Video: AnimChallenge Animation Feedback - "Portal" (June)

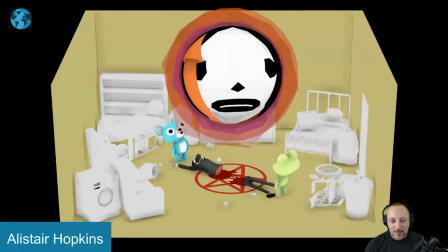you also see how this character if you go back here go look at those two left and right
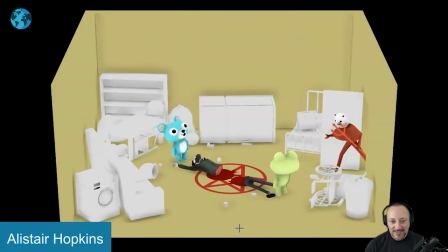how they look at things there's still some keep alive and then you know immediate reaction to what's
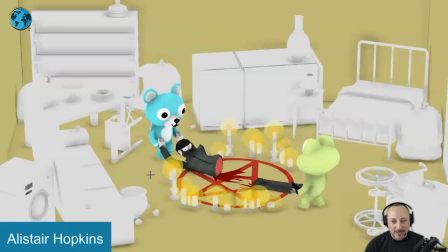going on here same with this guy let's go back here plops looks up and he has that
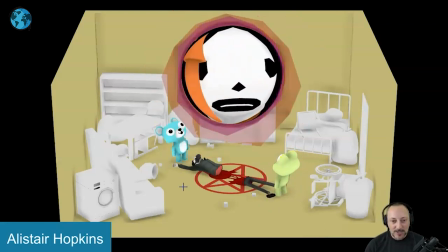little sway of oh with an extra little step that this character is not doing so there's always a good little timing change and difference and
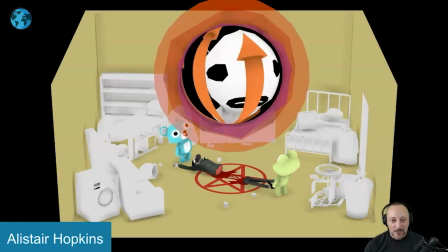contrast in all of this and as this character comes in also you know you have all these arrows going by and as it ends and we end up
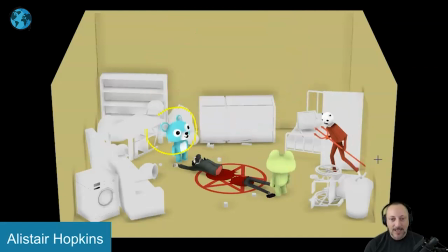on the face as everything starts to rest boom timing contrast with
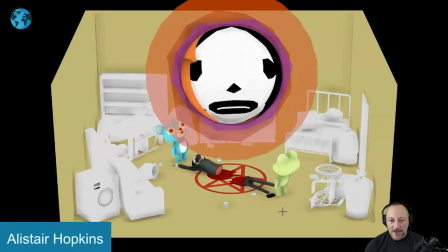this character coming in and i love the animation i love how steps in and gets
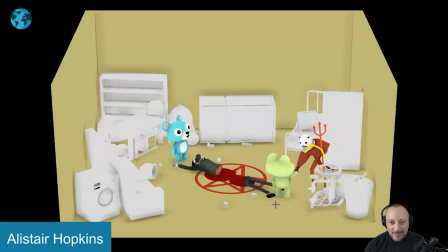close to here and lead and leans over and down for the for the handshake i don't know i just really love this animation great steps and
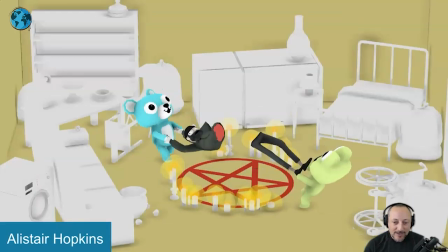again clear silhouette holding the staff there it's so good and also i don't know what this guy is doing but you see
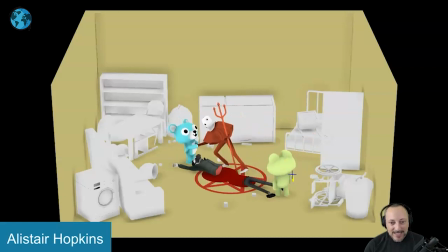the arm stays there now is the character looking at the hand sniffing at the hand it's just something where that arm stays up there which is really funny and i love that this character let's go frame by frame here well once this guy comes in looks immediately and then brings out those arms to go oh
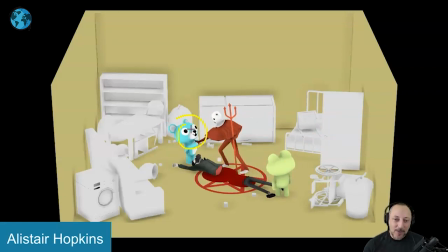me me me that's the only time we're going oh it would be great to get with a focus change either through eyes or head accent there some darts there but i love that little steps forward grabs this and then we go back into the rest i
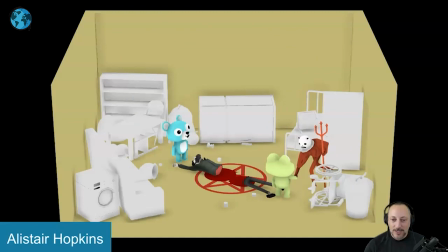don't know this i really don't have much to say i just wanted to to use this and just to highlight what's awesome you You know,
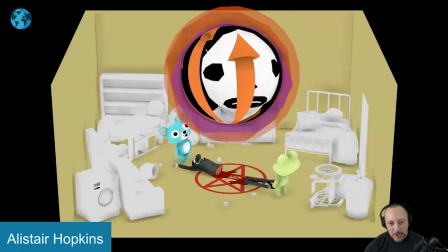usually with critiques, you go, all right, we'll change this and fix that and blah, blah, blah, frame 17.
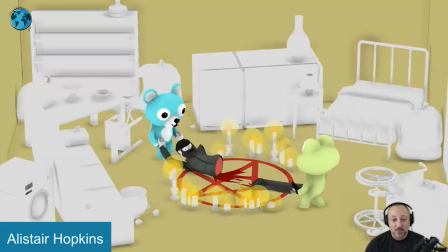And sometimes it's also just cool to highlight, this is really cool and this is cool and that is cool.
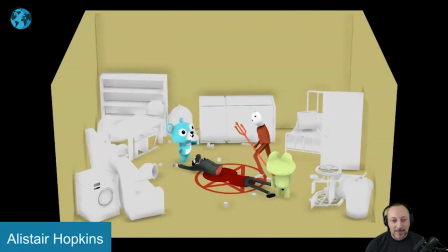And yeah, so that's where I'm at. I just wanted to pick this shot here and say it's awesome.
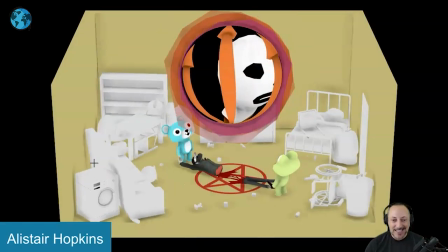And that's it for me.
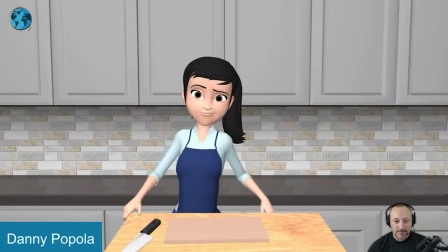Alrighty, here's a new one that has also sound.
Well, geez, I wish I had some ingredients.
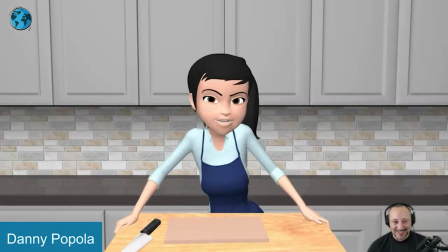Oh, ingredients.
well it's a great sound oh all right so the first
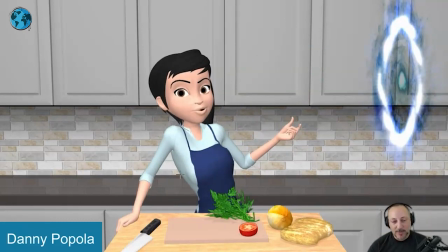thing speaking of sound I got a couple of those in terms of some lip-sync and body stuff but the
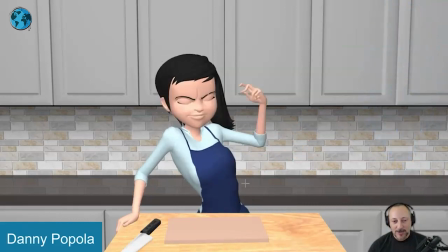first thing I want to say is I love how she
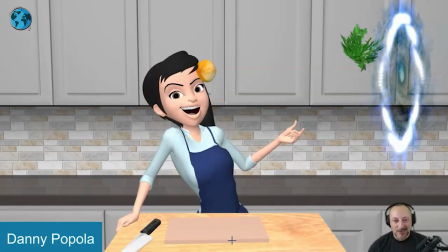doesn't react while all that stuff is hitting her face yes there's a little bit of a body reaction in terms of impact which I think is great but there's nothing in the eyes and eyebrows and I actually love that.
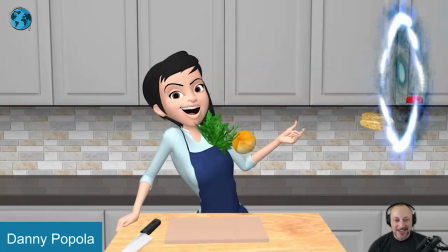I know it makes me laugh. I would personally not change that. You would think that there might be some flinching or something.
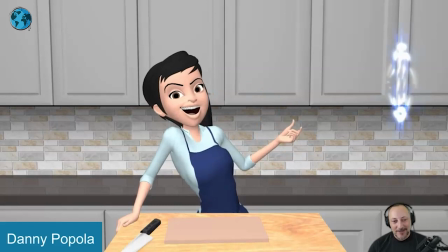But to me it gives just that extra weight. This is so good.
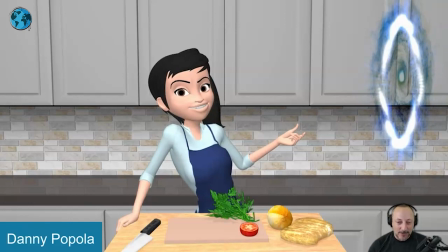I love it. Now that being said sound wise here. There's a bit of a.
Ingredients.
She already starts to to kind of hold back that laugh.
Ingredients.
Here through ingredients. and then you got that big exhale laugh.
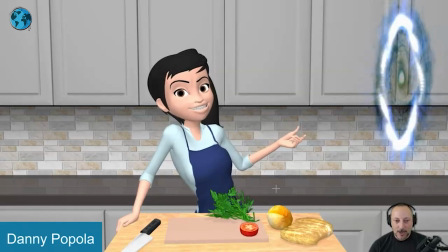So that's where I would tweak things where you might maybe not go as far in terms of the extremes of the mouse so that you have room to grow to kind of push that expression and then definitely bring in through the chest and then the jaw,
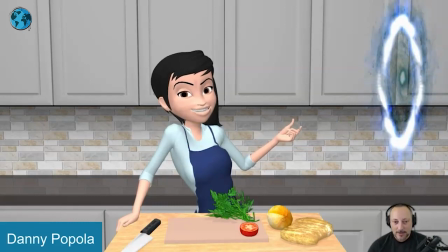just through the face, that little exhale laugh gets kind of lost in that animation.
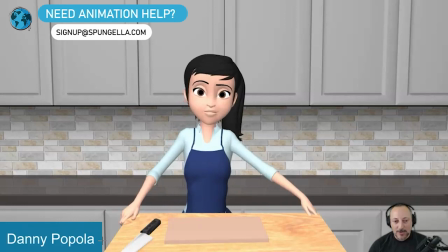I also like that we're cutting on action, like she's just finishing a move.
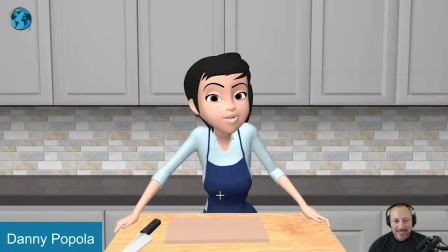It's a nice pose too, I like that there's that lean and then that switch, but... What I would do subjectively, I'm going to turn off the sound here,
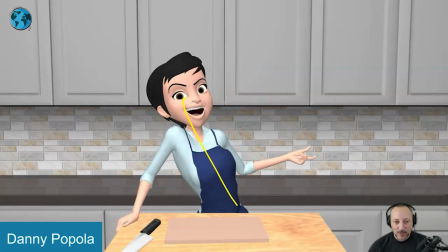is that I like that she leans this way, but she already has a bit of a lean that way.
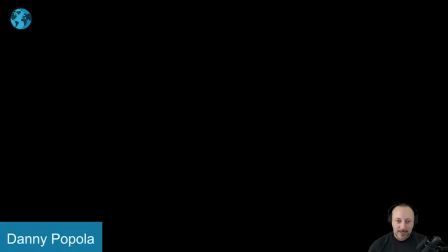It's almost like you would flip this.
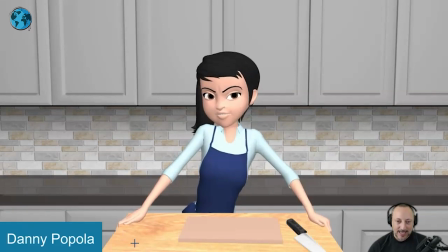where she does this and then flip over this way.
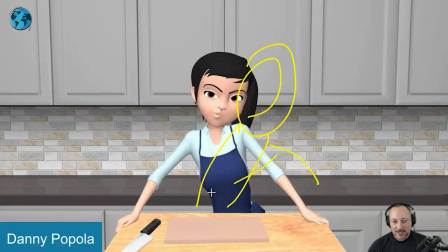As in, instead of this like that, that she has the body like this. And that means that the whole beginning could just be, you know, mirrored in a way. And then she goes the other way so that there's a bigger contrast going from here to here.
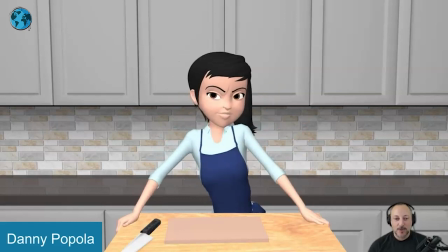Like, to me, it feels like this is almost underserved in terms of contrast where she goes, All right, well, let's do this. Ta-da! Surprise. And I think this could be really fun to have this the other way, just a bigger contrast in your light of action body posing there.
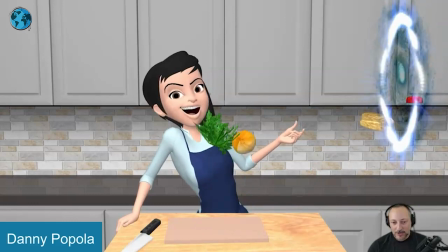And then there could be something where it's being like the sound, what does she say here? Ooh! So after this, ooh, ingredients,
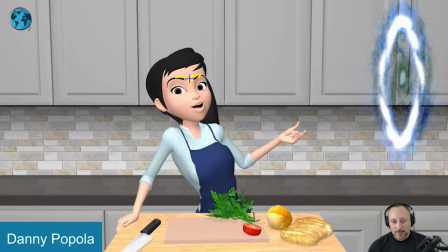I will bring up those eyebrows a bit softer to get away from a bit of a stern look and also start tweaking the eye, the eye, the hand pose. Ooh! and the finger pose so she might be like this and go oh a bit of a up a bit of an accent so it's
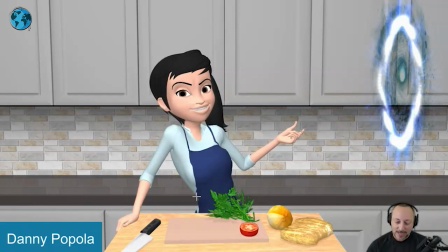a bit more oh she's just kind of almost making more fun of it giving a bit of an extra little head accent and importance to that moment it's almost like by doing that she cracks herself up that's the only thing it feels like once we're done
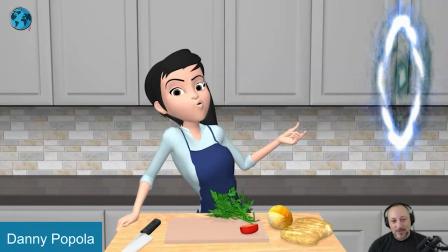with this which cracks me up oh then we get a bit subdued i love that she's got that change here too ingredients but i think we could have a little bit more of a flourish and this could be again she could be maybe straighten up a little bit a
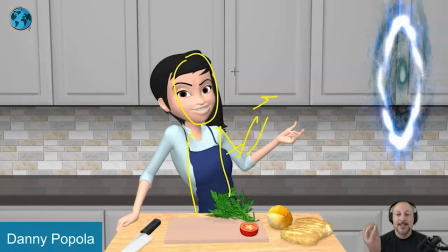bit of a head accent flourish or could go up it with a slight little head you know twinkle there the fingers or just a slight change i think that could be would be really cute as an accent because then you could go from this to a bit straighter
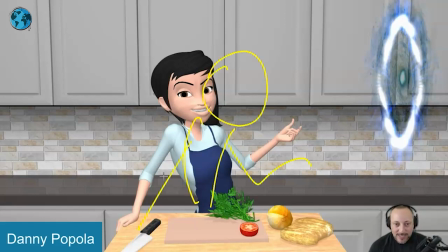and then she would deflate into into that laugh where everything can kind of come down and relax in the body i think that would be a nice little progression and
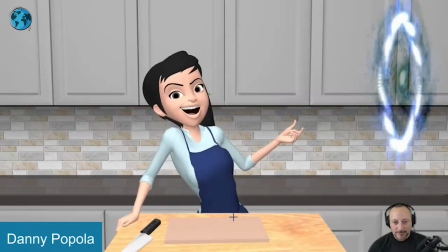contrast in all of this other than that oh picky things like this landing going over this this feels more like a translate back left and right versus a bit of a roll in there could be a bit more complex with
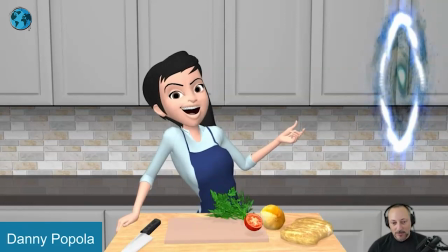this oh although that feels pretty good oh has a bit of a sharp hit here boring how i change this direction there other than that that feels pretty good yeah i don't know we'll pick your things here and there as always other than
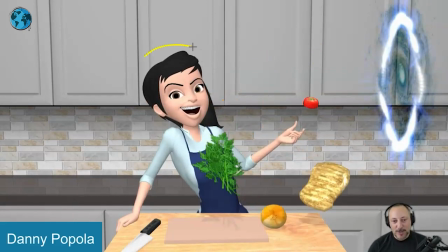that i thought it's really funny love this this just cracks me up how she stays put there and uh that's that all right thank you